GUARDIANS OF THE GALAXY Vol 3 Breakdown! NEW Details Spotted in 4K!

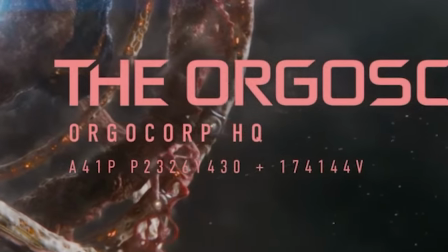Coordinates A41P, P2326Y430, plus 174144V.
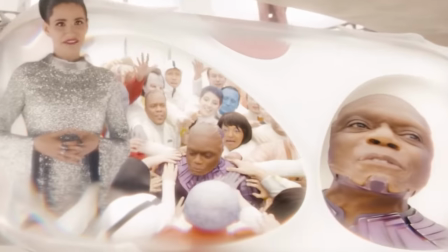This is the High Evolutionary's corporate front for the cybernetic parts and implants used around the galaxy.
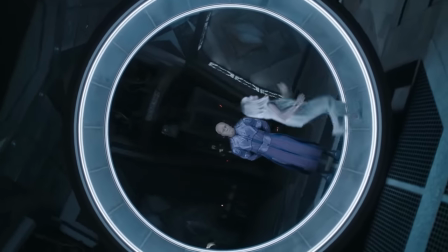Remember, Yondu knew scientists made Rocket, which tells us that the galaxy must know who the High Evolutionary is and all about his experiments and just kind of looks the other way.
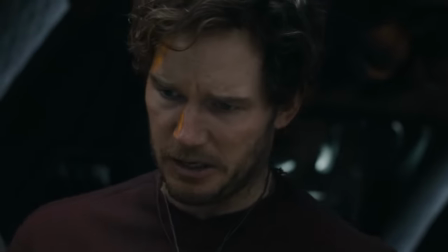Drax is eating zarg nuts and offers one to Peter, but doesn't offer any to Mantis, who glares at him?
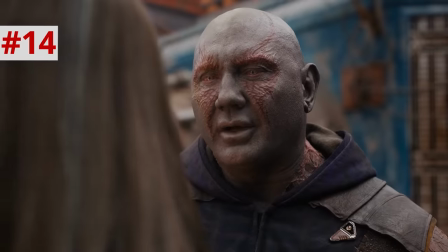I just love these little background details. This is a callback to the holiday special, where Drax brings up her eating all the zarg nuts in the commissary.
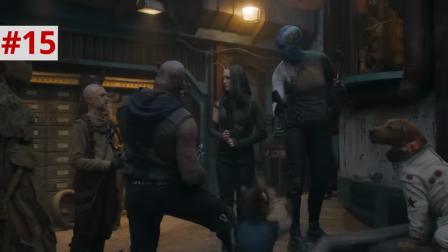He's still holding a grudge. Peter's wearing a red shirt with another Orloni on it, maybe a shirt from the roasted Orloni stand that we saw earlier, and he says, People on earth die when they're like 50.
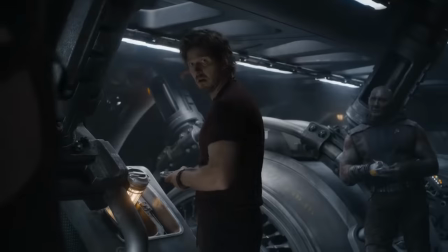Are you about to die? I'm not 50!
If you look closely at Drax. When Mantis asks if Peter's about to die, Drax nods.
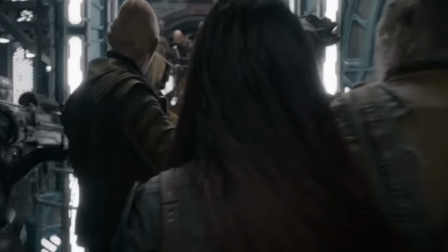It's just another really fun background detail. The Guardians are boarded by the Ravagers, who alternate timeline Gamora from Avengers End Game has joined.
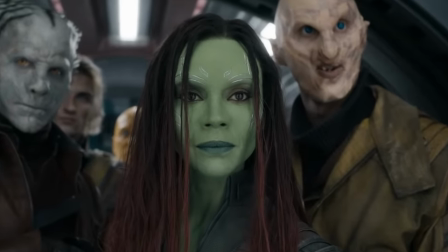She and Nebula give each other a grunty nod. This is really how the sisters communicate throughout the movie. And now that we have the ability to pause at will, we will try to identify everyone in the scene.
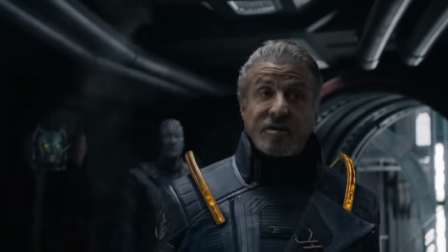So we got Stakar Ogord, played by Sly Stallone, the robot Mainframe,
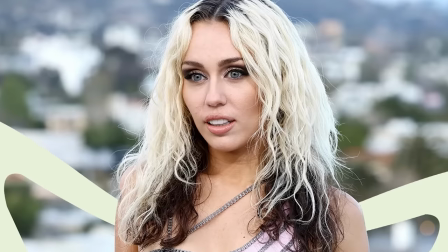who's still looking very Cyberman from Doctor Who-esque, voiced by Miley Cyrus in the Guardians 2 post-credits scene, but here voiced by Tara Strong,
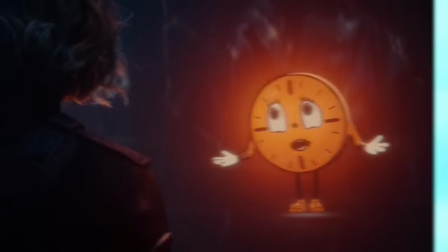the voice of Miss Minutes and Loki and Raven and Teen Titans Go.
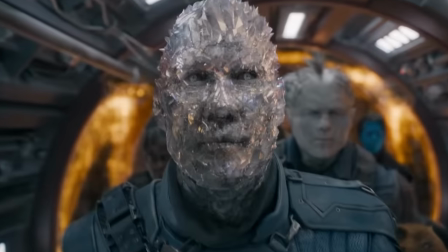Also returning from the Guardians volume 2 post-credits scene, we have Martin X, a humanoid made of crystals, played by Michael Rosenbaum, and Kruger, who is wielding some Doctor Strange sling rings.
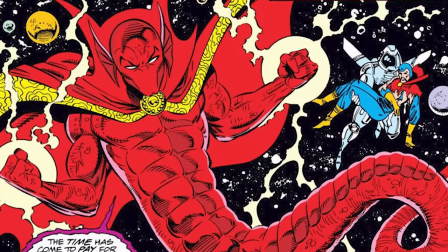In the comics, he's actually Sorcerer Supreme from Earth 691, an alternate 31st century reality.
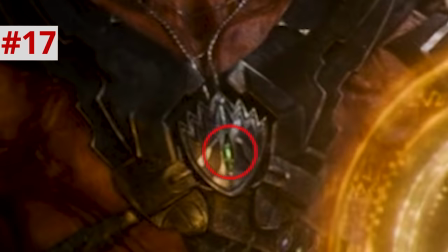His Ravager badge on his chest has a green gem on it, which he might use as his own Eye of Agamotto.
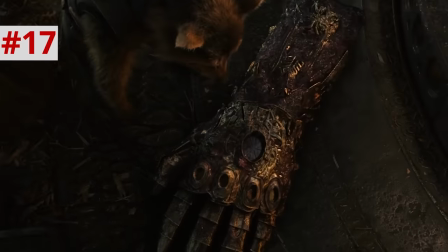It wouldn't be a time stone since the time stone was atomized in this universe.
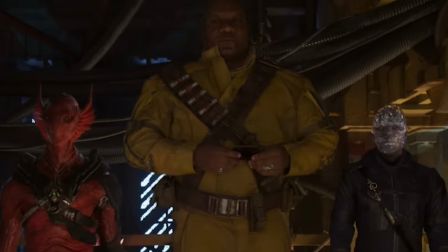Now missing from the Guardians 2 post-credits scene are Michelle Yoz Aleda and Ving Rhames Charlie 27 these next posts are listed on IMDB but
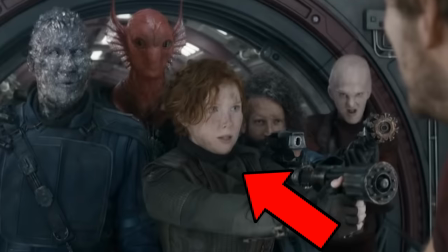their names aren't said aloud we have Fitz Gibbonok Ravager Molly and then behind her we have BD Ravager who is the one with the beard then there's a
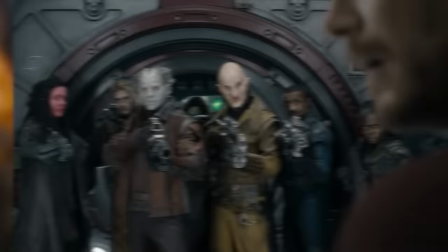blue guy who might be a lufa moid which is Nebula's race then we get this creepy guy who might be from the same planet as the broker
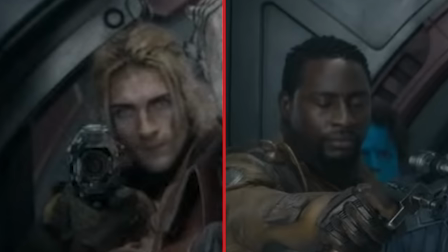because they seem to have some similar features there's a couple humanoid looking dudes who are just frankly too well coiffed to be space pirates if you ask me you know where they are what planet they're from let me know in the comments.
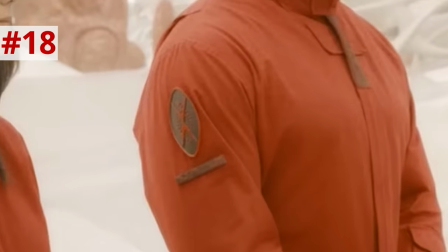Okay, the OrgoCorp jumpsuits that the Guardians change into have a logo that looks like a flayed man, just evoking how Rocket looked during his operation.
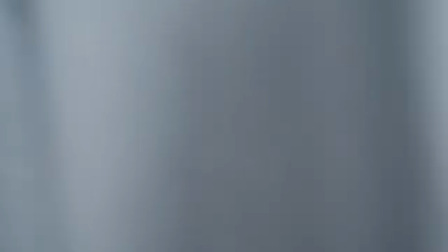Rocket flashes back to another memory with the High Evolutionary, and now that he's a little bit older, Rocket is once again voiced by Bradley Cooper.
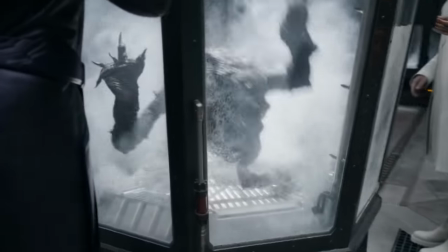The transformation of the turtle test subject into a tube filled with smoke just might remind you of the transformation scene in The Incredible Hulk,
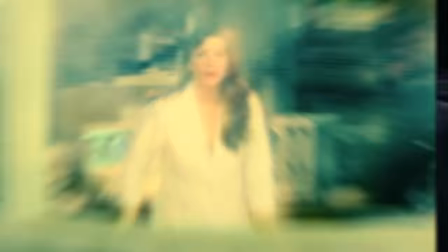where Bruce Banner is trapped in the glass room as it's filled with tear gas before he hulks out. The test subject here turns into a similar green monster with an anger problem.
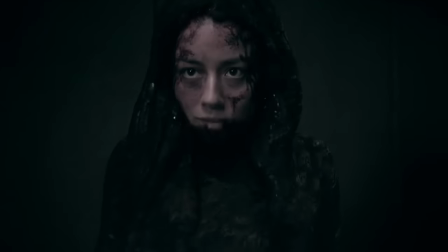It also reminds me a lot of Terrigenesis, in which the Terrigen mist is inhaled and causes the creature to mutate into a super-powered Inhuman.
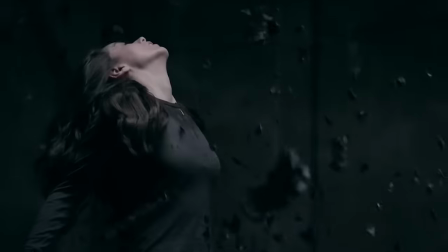We saw Terrigenesis with the Inhumans TV show, also Agents of S.H.I.E.L.D. Space Hogs, in the meantime,
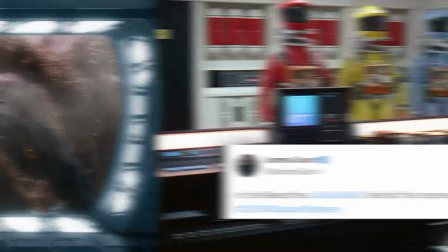plays as the Guardians float down toward the Orgocorp in the colorful spacesuits, which James Gunn said in a tweet are supposed to invoke the spacesuits from 2001 A Space Odyssey.
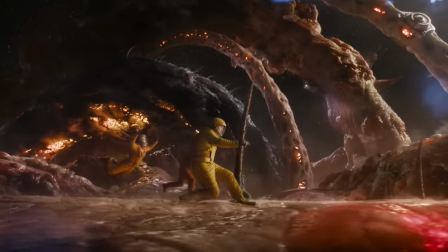This is a planet made of living matter.
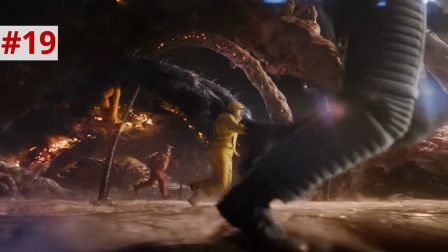It may remind fans of Ego, the living planet, with some tendon-like structures holding it together, looking like the ones inside Ego in the Guardians 2 final battle.
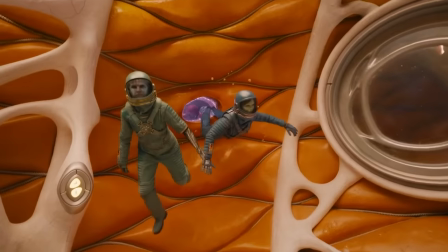Nebula wears the green suit, Gamora wears the blue one, showing us how they've really traded roles in the Guardians group since we were first introduced to the two of them.
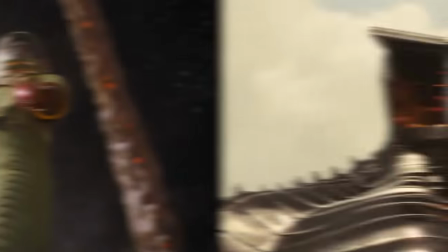Nebula's arm cannon looks like it's made from the same tech as the Destroyer from the first Thor movie.
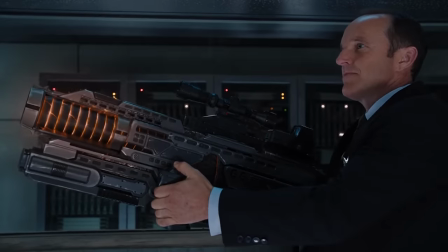Destroyer tech has popped up a lot in the MCU, including the gun that Coulson threatens Loki with before the shank that may or may not have been fatal, depending on whether or not you consider Agents of Shield to be canon. We've all got a certain amount of chores we've got to do, and we want them all to be as easy as possible, right? That's why we swapped out brooms for vacuums for Roombas.
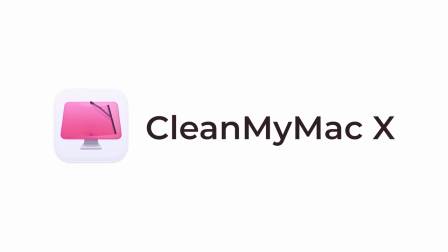And it's the same reason you should try CleanMyMac X. CleanMyMac X is a one click solution to get your Mac running like new. Think about it. What would you rather do? Spend hours of time going through system files, manually clearing the cache, finding junk or recovering infected files, or just click the Smart Scan and have CleanMyMac X do all that for you.
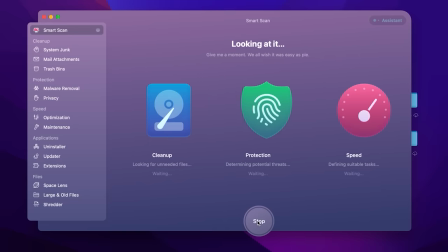Smart Scan handles cleanup, protection, and system performance with one click of a button in just a few minutes. It's why Apple, you know, the people who make Macs, say we love how easy it is.